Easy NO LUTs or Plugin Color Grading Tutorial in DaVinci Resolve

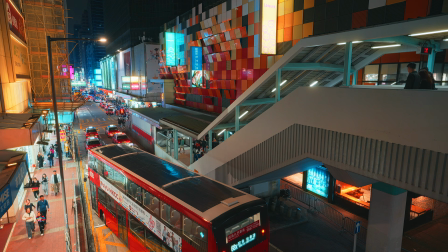No LUTs, no film plugin, but you can still easily give your night footage a high-quality cinematic look.
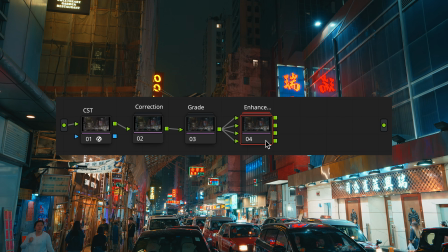In this tutorial, I'll show you how step by step by only using tools available in DaVinci Resolve.
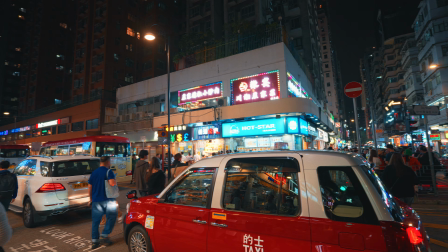The challenge of creating a night scene is dealing with the fact that it's usually of very high contrast with deep shadows,
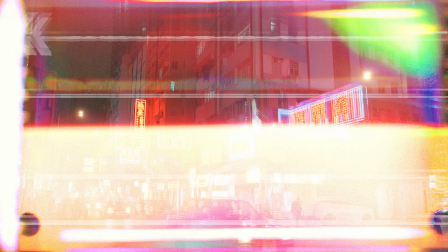and that throws a lot of beginners off. So I'm going to use a complex night scene where there is a lot going on.
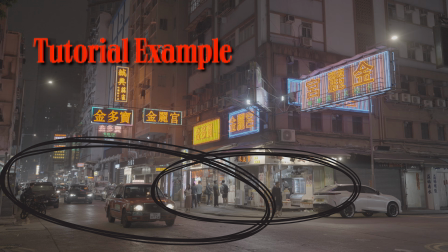We have busy traffic in a busy urban street with bright colorful neon signs.
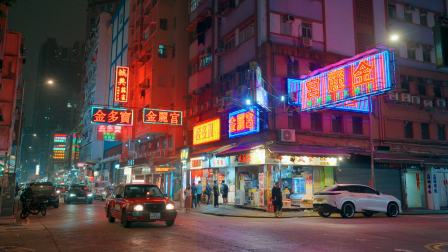Our goal is to turn this chaos into a cohesive and visually pleasing look.
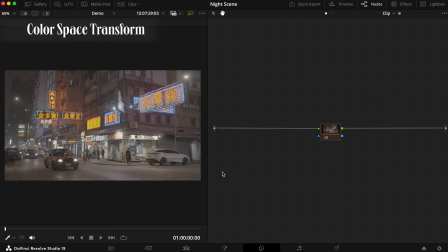So let's begin. The first step is to transform the log color space into a Rec 709 color space.
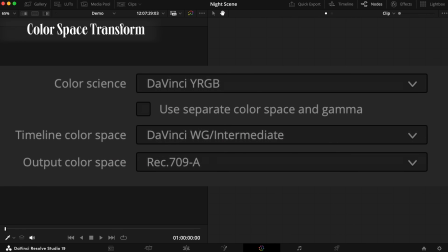This is my color management setup. In the color page, I add two nodes for color space transform.
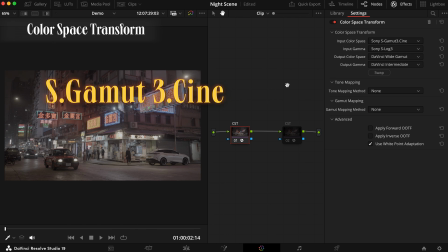In the first one, I switch the color space from Sony Gamut 3.Cine to DaVinci White Gamut as shown here. Uncheck tone and gamut mapping so no information is compressed here.
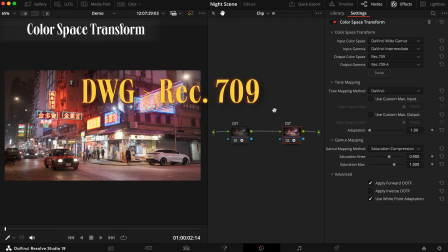In the second one, we switch from DaVinci White Gamut to Rec 709, a standard color space for most social media platforms. Check tone and gamut mapping and apply forward OOTF. Now we're ready to take advantage of the huge DaVinci White Gamut color space.
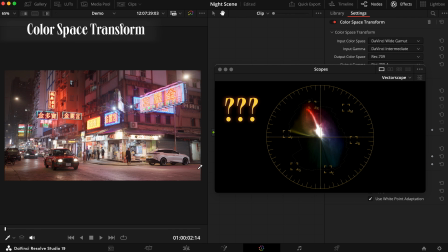Right now the colors are all over the place, so we're going to balance everything out. After the first CST, add 4 nodes. The first one is WB as in white balance.
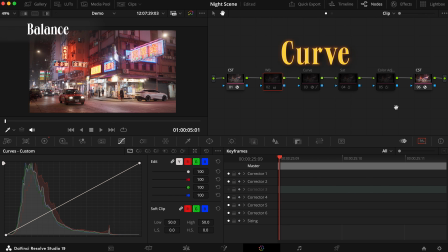The second one is curve. The third one is sat as in saturation. And the fourth one as color adjustment. Skip WB and go to curve.
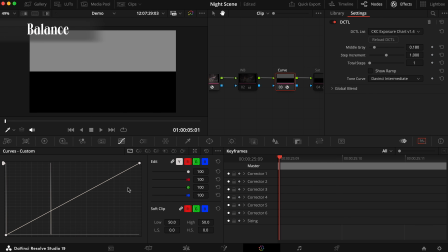Set up the middle gray point for DaVinci White Gamut. You can download the free DCTL in the description.
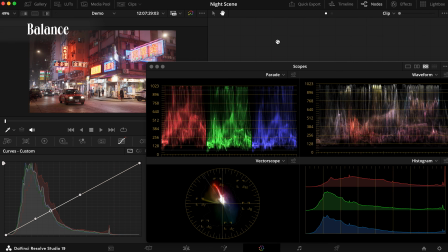Now pull up your waveform. First find where you want to park your brightest point.
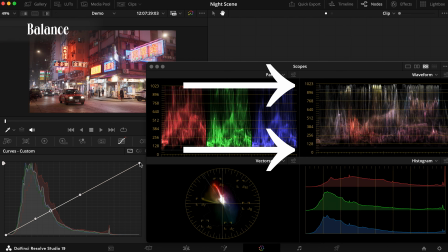I personally don't like to move my black point for night scenes at this stage, and then choose editable splines for adjustments.
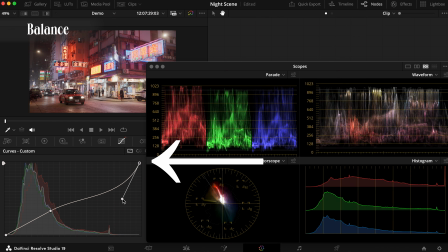I tend to evenly map the tonal areas by pulling the curve down above the middle gray to soften the whole shot. Since this scene is extremely contrasty, I'm going to smooth out the curve.
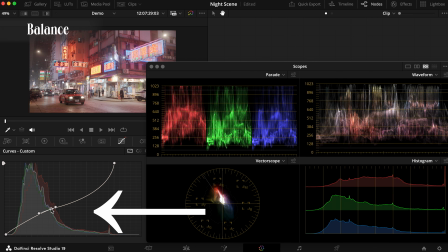In some cases, you can even move the middle gray point up or down if you want to correct the exposure.
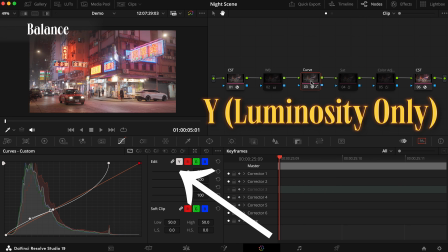You can also just grade with Y, the luminosity curve only.
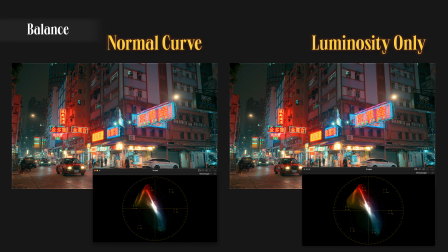If I show you the final grade side by side, you can see that the scene graded with the luminosity curve only retains more rich and dense colors. The shot graded with all color curves looks more realistic.
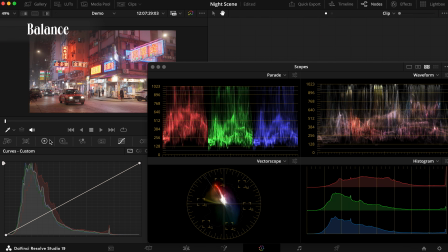Go back to white balance, pull up factor scope, go to offset in primaries and move intuitively to where you want the white to be.
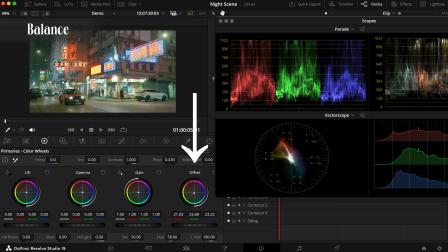At this stage, I want to make sure I get a neutral balance first. I tend to move until I start seeing color separation and when black becomes black. Go to the saturation node. I like to add saturation in color slice. I tend to boost the saturation around 1.7. Optionally, you can make minor color adjustment in the fourth node.
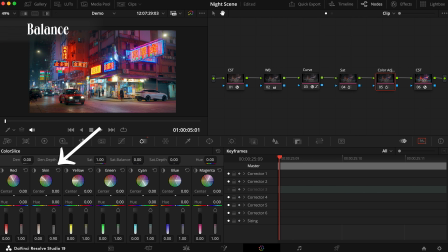For example, I want to take down the orange just a notch. I go to color slice and pull down orange, simple as that. Select these 4 nodes and create a compound node. Label it correction. If you toggle this compound node on and off, you can see a neutral grade.
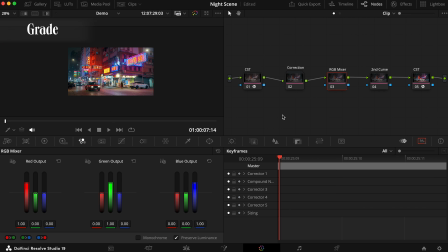Now we've come to the fun part. Create 2 nodes after correction. Label the first one RGB mixer and the second one second curve.
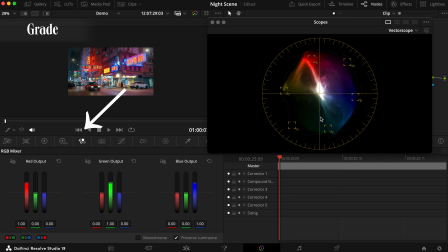In RGB mixer, we're going to harmonize the colors to a more cohesive color palette. In this example, I want to take out the greenish and pinkish colors. Turn on all octo balance. In the green channel, add blue until you see it hit red and cyan in the factor scope.
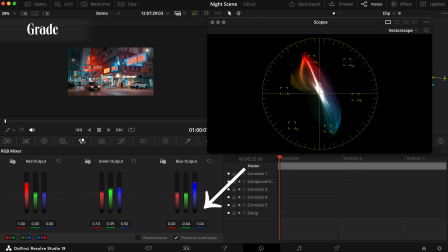Then tweak red to adjust. In the blue channel, decrease green to relax the look a little bit.
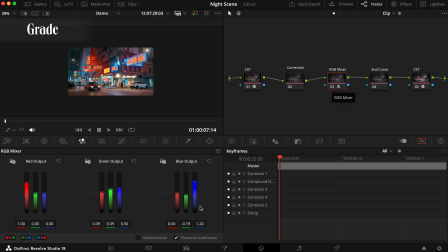Then boom, it's instantly more cohesive. You can also toggle preserved luminance to retain brightness or not.
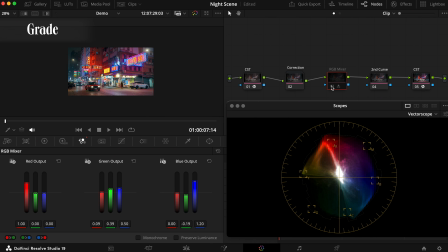I choose RGB mixer because it's a global shift of colors. Once you get a hang on this, you don't even have to really touch the primaries.
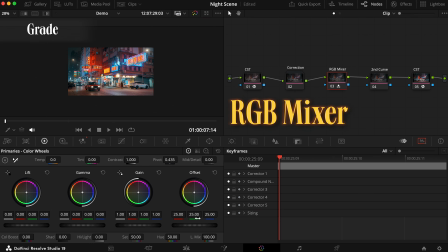I will talk about RGB mixer more in the future. In some cases, you want to further smooth out the shots.
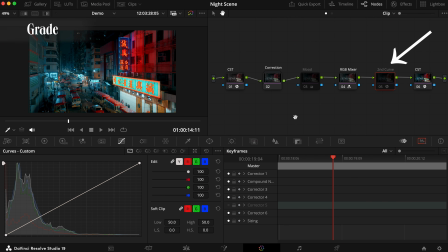That's why we can smooth out the whole shot in the second curve. If the first curve is a technical curve, the second one is a creative one.
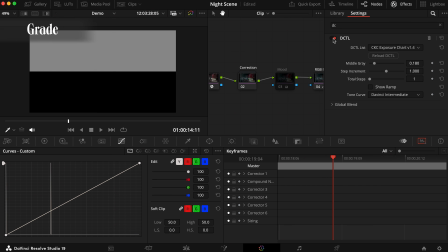In the second curve node, switch on the middle gray point. Select editable splines and all color curves.
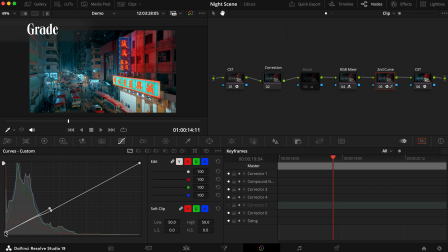At the lowest point, roll off and smooth out the dark and hard shadows. And do the same thing for the high end. I'd even pull down the exposure just a hair in this example.
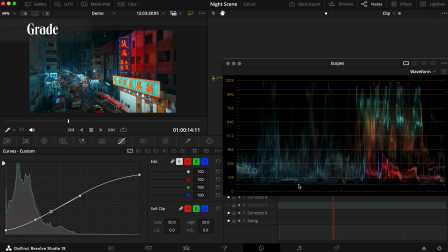Can't decide how much? Always pull out the forms and graphs to help guide you.
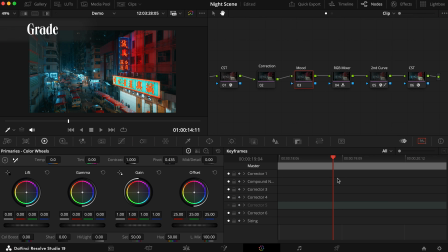If you want to warm up or cool down the color balance a little bit, add a note before RGB mixer. Go to Offset and move to your liking. Select these notes and make a compound note called Grade.
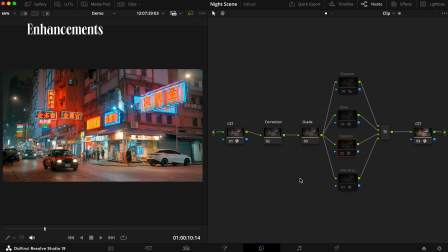To further push the look, you can add some effects for enhancement. Add 4 parallel notes after the grade compound note. Respectively label them Sharpen, Glow, Halation, and Film Grain.
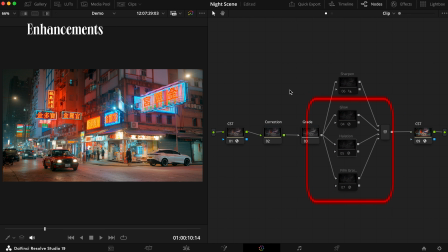For your information, the last 3 are only available in the DaVinci Resolve Studio version.
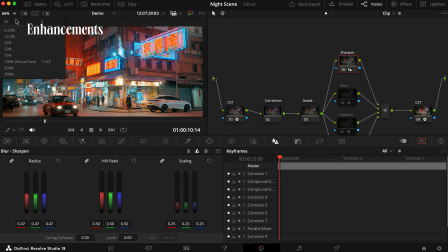Sharpen is quite straightforward.
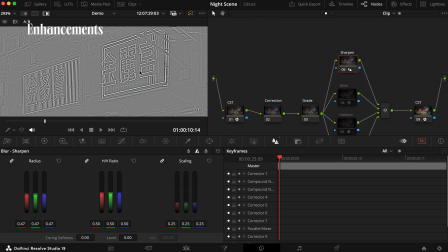One tip is that if you find the effect a bit too much, you can always scale it down in scaling without changing the radius.
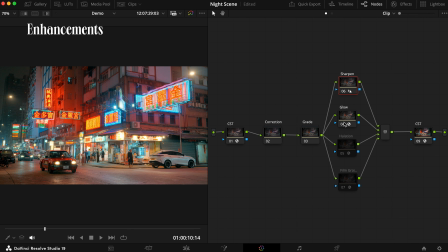In Glow, it helps accentuate and soften the high end at the same time.
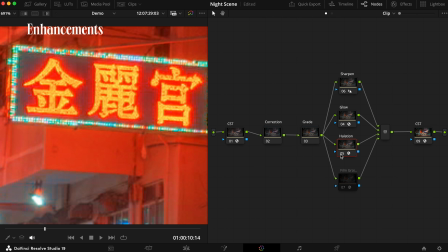In Halation, it helps bring the whole scene to life. Film grains help adding texture.
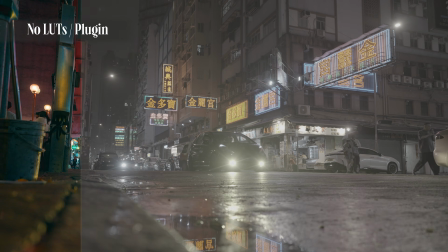So that's it. No LUTs and no plugin, and you still retain a lot of control and flexibilities over your look.
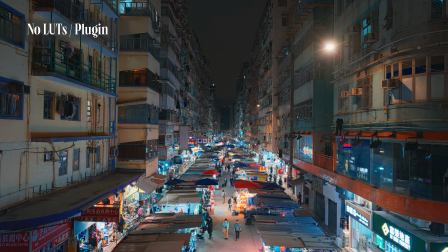Color grading should be fun and hassle-free, so you can spend more time on focusing the actual content than spending too much time on color grading.
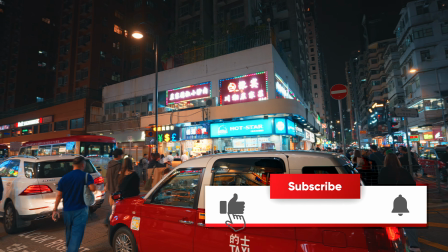Enjoy, and I'll see you in the next video.